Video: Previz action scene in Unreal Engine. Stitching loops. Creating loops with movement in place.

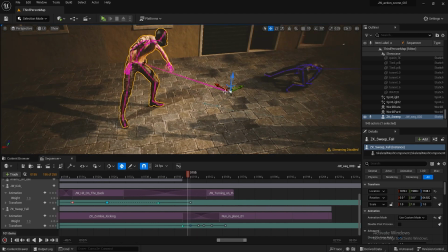[16:26]
Body is going like this, because here, both the main action and the character animation are moving simultaneously. They don't match up here. Here indeed, you can see this particular moment. That's exactly why I'm animating the character in place for the upcoming.
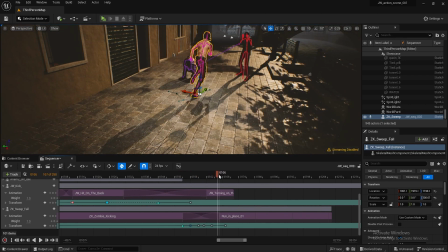[16:39]
There was no such thing at the stages. So that everything was smoother.
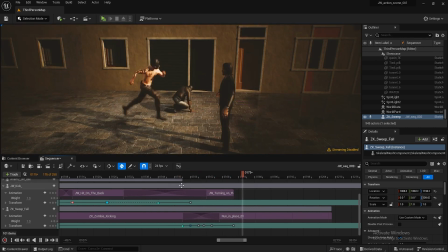[16:44]
What I don't like about all this right now is that it's accelerating very quickly. It's just unnatural to go from such a position to such a sharp one. So what needs to be done for this? And I'm going to kill all this now, unfortunately.
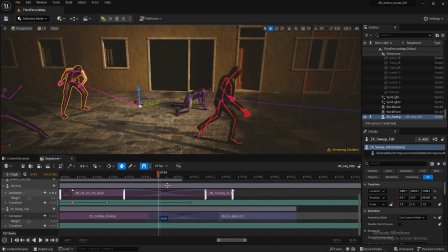[17:00]
And I will make a smoother transition to running about twice somewhere. So I needed to do this initially. I just want the fairness to be felt by the nature of the movement. That is,
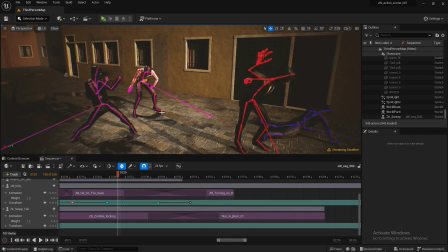[17:17]
if the character was standing in such a position before, so to speak, he's in a weakened state, and then he needs to run.
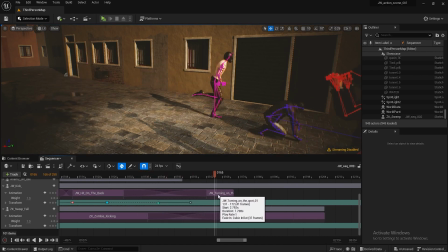[17:24]
He needs some time to gather strength and accelerate. So we need to sew it all together more smoothly.
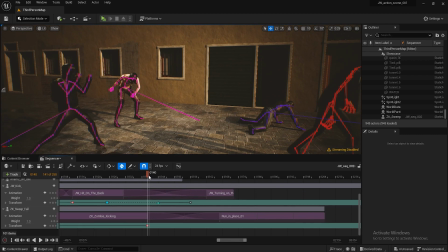[17:30]
Okay, I'm doing it once. Alright, I'm not recording, I'll do all of this again.
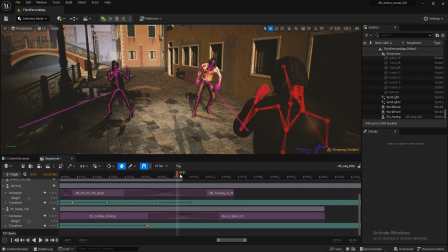[17:35]
So, now I am making a movement again from this leg,
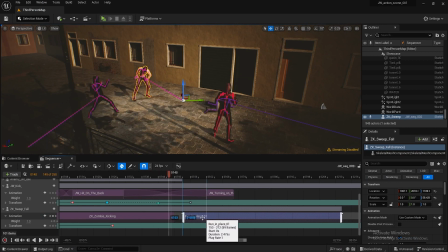[17:40]
so let's think from which position would it be better to merge these two loops, bearing in mind that
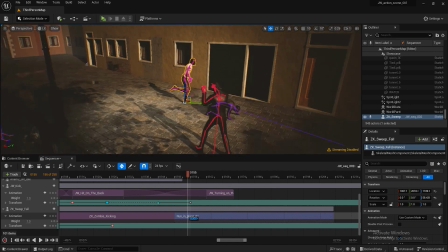[17:54]
I would probably do this initial pose like this. I would do this initial pose to transition to it,
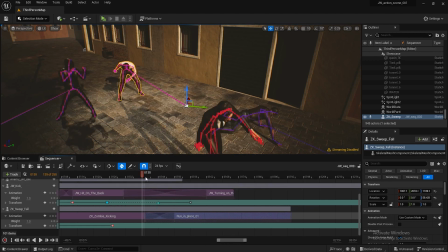[18:02]
and that is, he will kind of have this right leg, he will look some right or left.
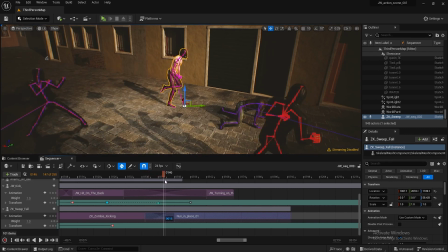[18:08]
Oh, left. It will turn out lean on. Leaning on the right.
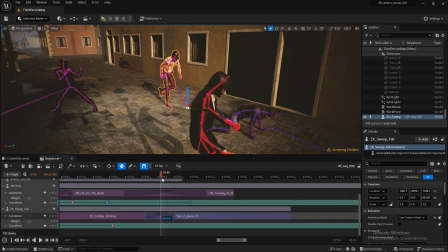[18:12]
Leaning on the right it will. No, it's not very convenient. Because now it's leaning on the right, on the left.
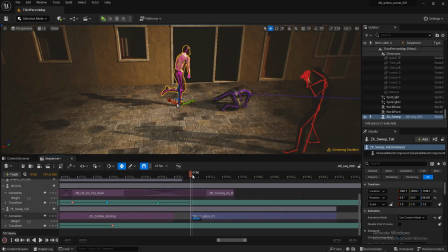[18:20]
And I want it to be impulse based. Yes, yes. That is, I want it to... So this is probably how it was. From here. That is one. So if I do it now from here, let's try and... I need to calculate the speed necessarily.
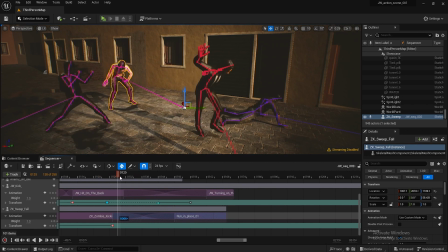[18:37]
Here he got up, and from the left leg he pushes off. I just need too fast acceleration. I don't like too fast acceleration.
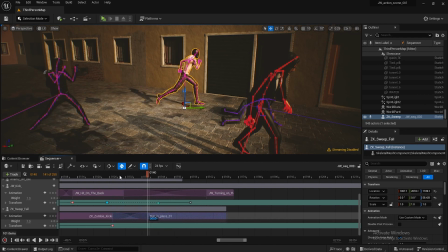So what if we do so he pushed and faster? No, it's not natural. He pushed I
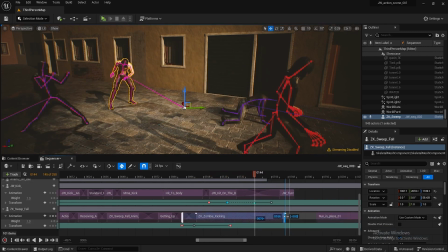like this rhythm, this good one. That is when I'm just looking at his acceleration now.
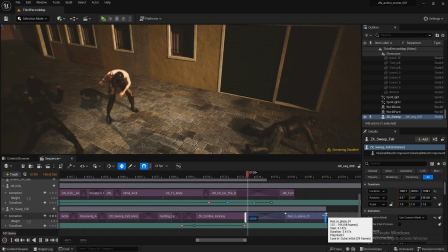[19:26]
Just I feel the correct weight in this character. So he matches the situation in character.
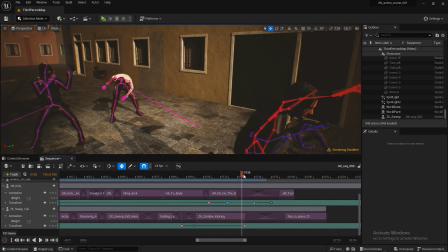[19:34]
He just pushed the bull. And after this he needs time to gather himself and move forward. And this time I think is a good time right now. Now we just need to adjust the right movement.
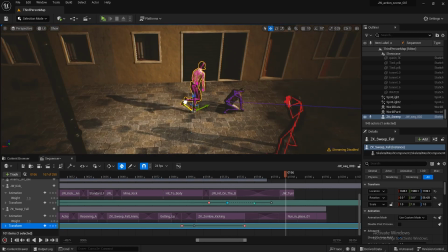[19:50]
Just like that.
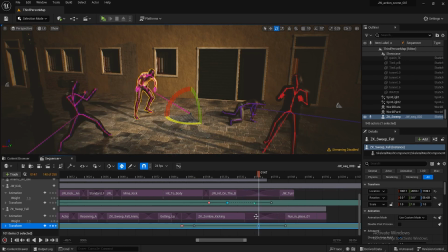[20:01]
Well,
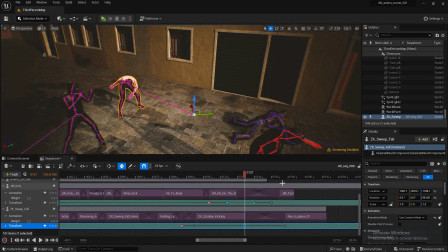[20:04]
I will have to work some magic here. I do it like this. He is still pushing off with his right leg.
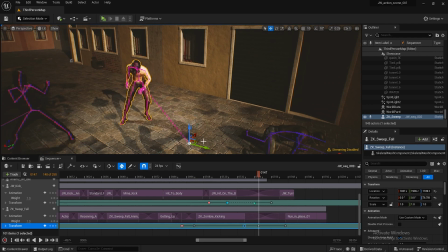[20:14]
I put this right foot where it was. Here it is. It stays in place.
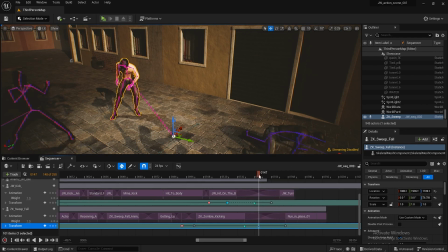[20:29]
I'll make the keys linear just to reduce the side-to-side movement.
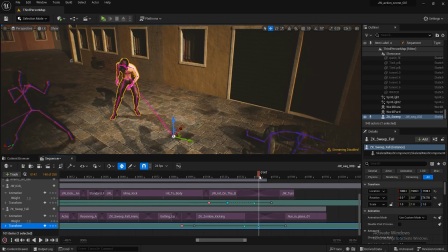[20:35]
So here it is. While he's still pushing up to this point, I want to keep my foot there where it stood, right here.
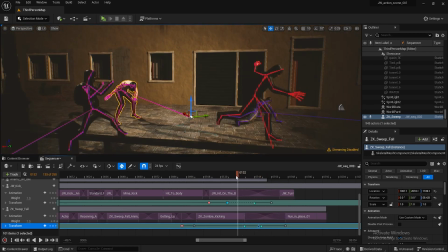[20:48]
And then it's a run. Let's watch. The acceleration is good, but I do not like it.
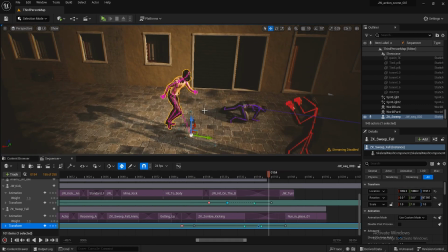[20:57]
There is very strong slippage at this point. Very strong slippage. This is not good.
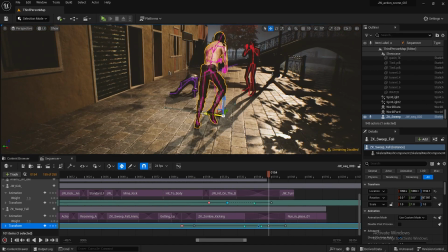[21:05]
Slippage, especially in Previz, is never good because again, this affects everything that will come after.
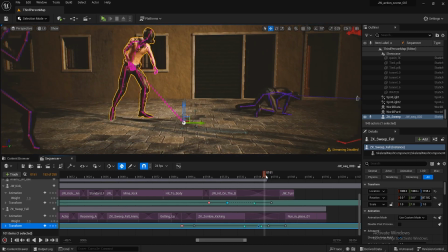[21:11]
If you have a character in the scene where it harshly slips somewhere,
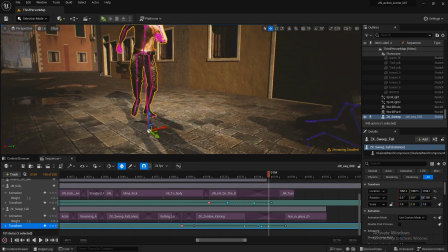[21:16]
so most likely if you eventually decide to fix this, the whole other scene will slide.
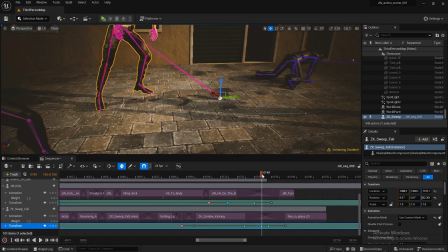[21:22]
If you're shooting in one go, for example, either you're going to have to come up with ways to close the temporal windows that have appeared because of this, just like this. Step a bit further.
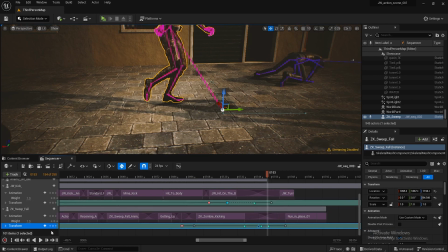[21:37]
Nope, that's wrong. Here is where he steps in, and here is just a little bit forward, and here he is. I believe in this, I believe in this, and I don't believe in this anymore.
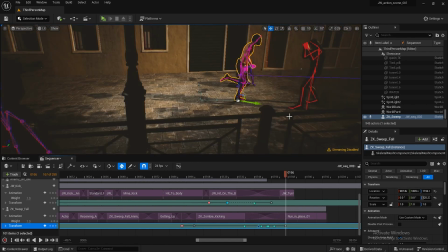[21:51]
I have to tell again. Just
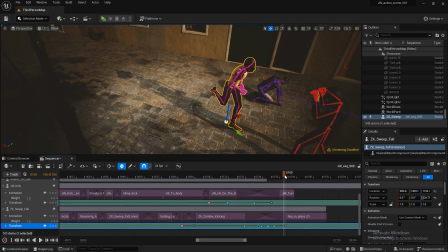[21:58]
so, and here I don't believe it,
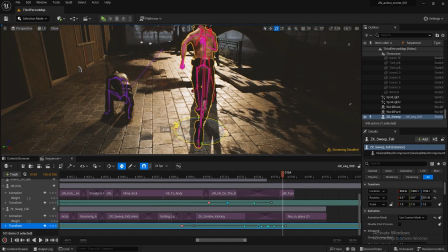[22:02]
because he is sleeping, and on top of that he runs sideways.
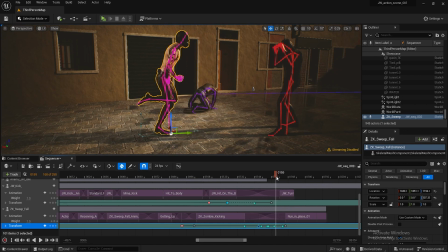[22:07]
You see here he is pushing when the heel can no longer go back so much. Should lean on the ground and stay in the same place where it was. He is pushing away from it after all. Here's the point.
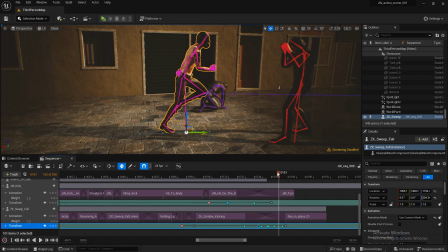[22:25]
Why is he here? So thanks for watching. If not that, it should be like this.
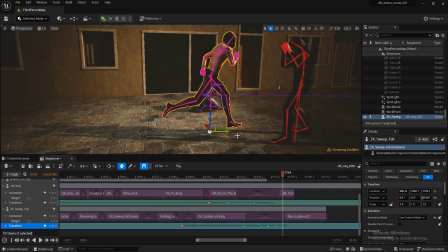[22:41]
I kind of believe here. That's it. And then actually he's close to it.
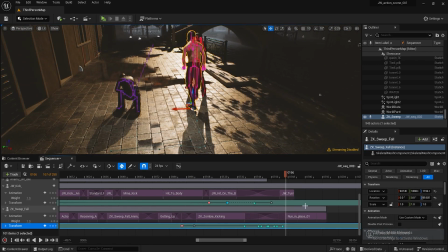[22:49]
I'll transition to another animation here altogether. Here I'll gradually transition to another animation.
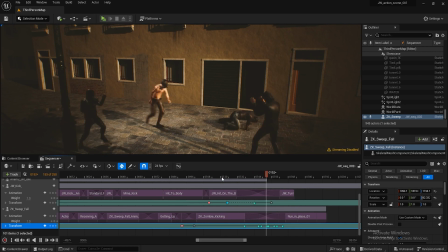[22:57]
So what's the result in the end? Here the rhythm suits me more or less. I'm not satisfied. Here is some strange movement, sideways, backwards, sideways.
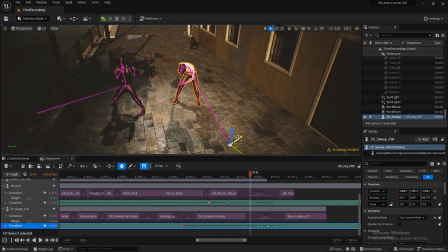[23:10]
I want it to be clear so everyone watching would believe me. And just like that.
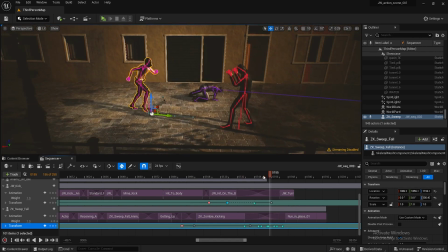[23:17]
I like this much more. Of course there's somebody here, this one. But actually I'll later hide all this with camera movement. It'll be unnoticed.
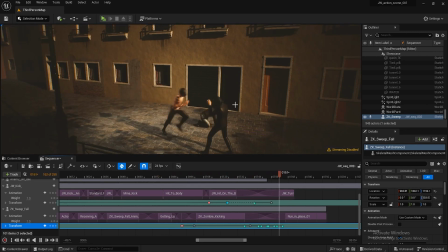[23:29]
Bam, he ran. That's it. Bam, bam, bam, off I went. Let's go.
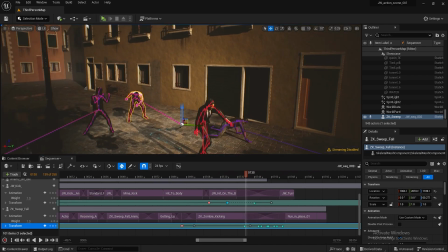[23:35]
Now I like what's turned out. For the pre-visualization finally at this stage, I think. It's quite enough.
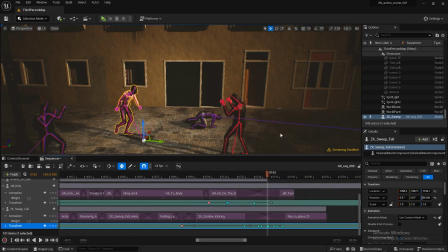[23:40]
No more is needed for now. Because it's not always clear what will be needed next. Sometimes there's no need to do extras all the time.
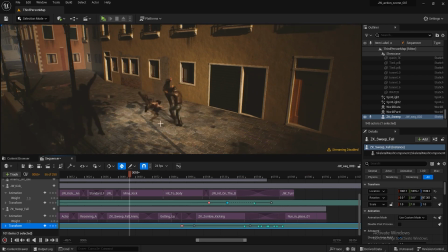[23:49]
It's money, boom, boom, boom. Off you go running. Here, ideally, when he's running at him, John Wick should already be making some kind of counterattack.
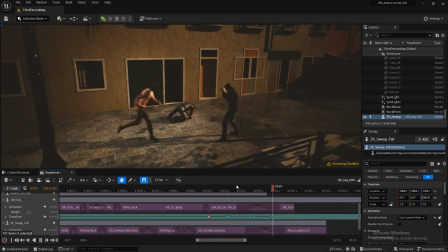[23:59]
That is, he had time to prepare for the strike by this moment. Next time, wait, maybe this time, right now.
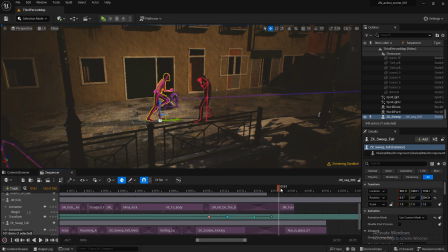[24:09]
Now I want to do, let's see what options we have.
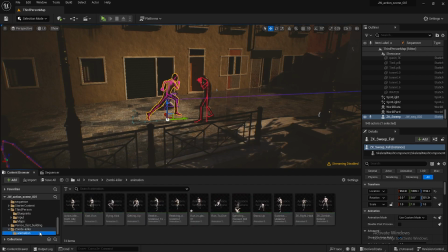[24:16]
That is, we have John Wick and friends. This is Zombie Killer. Let's see what's with the animation.
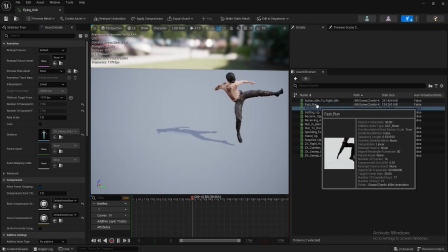[24:23]
We have action idle. Fast run, flight, bum bum bum stall.
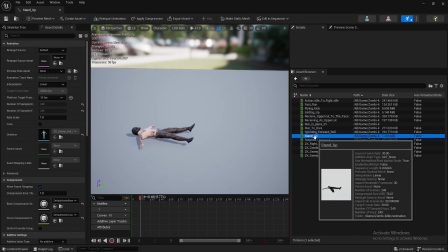[24:29]
This was he gonna go to buy? It lays quietly.
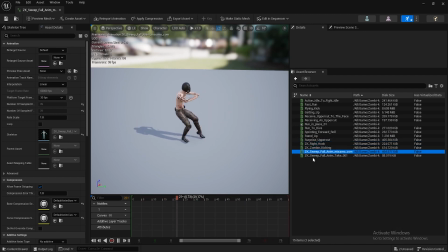[24:36]
But since he's actually running there, it's desired for this to match the rhythm, not even the rhythm. He wants it to be a natural transition.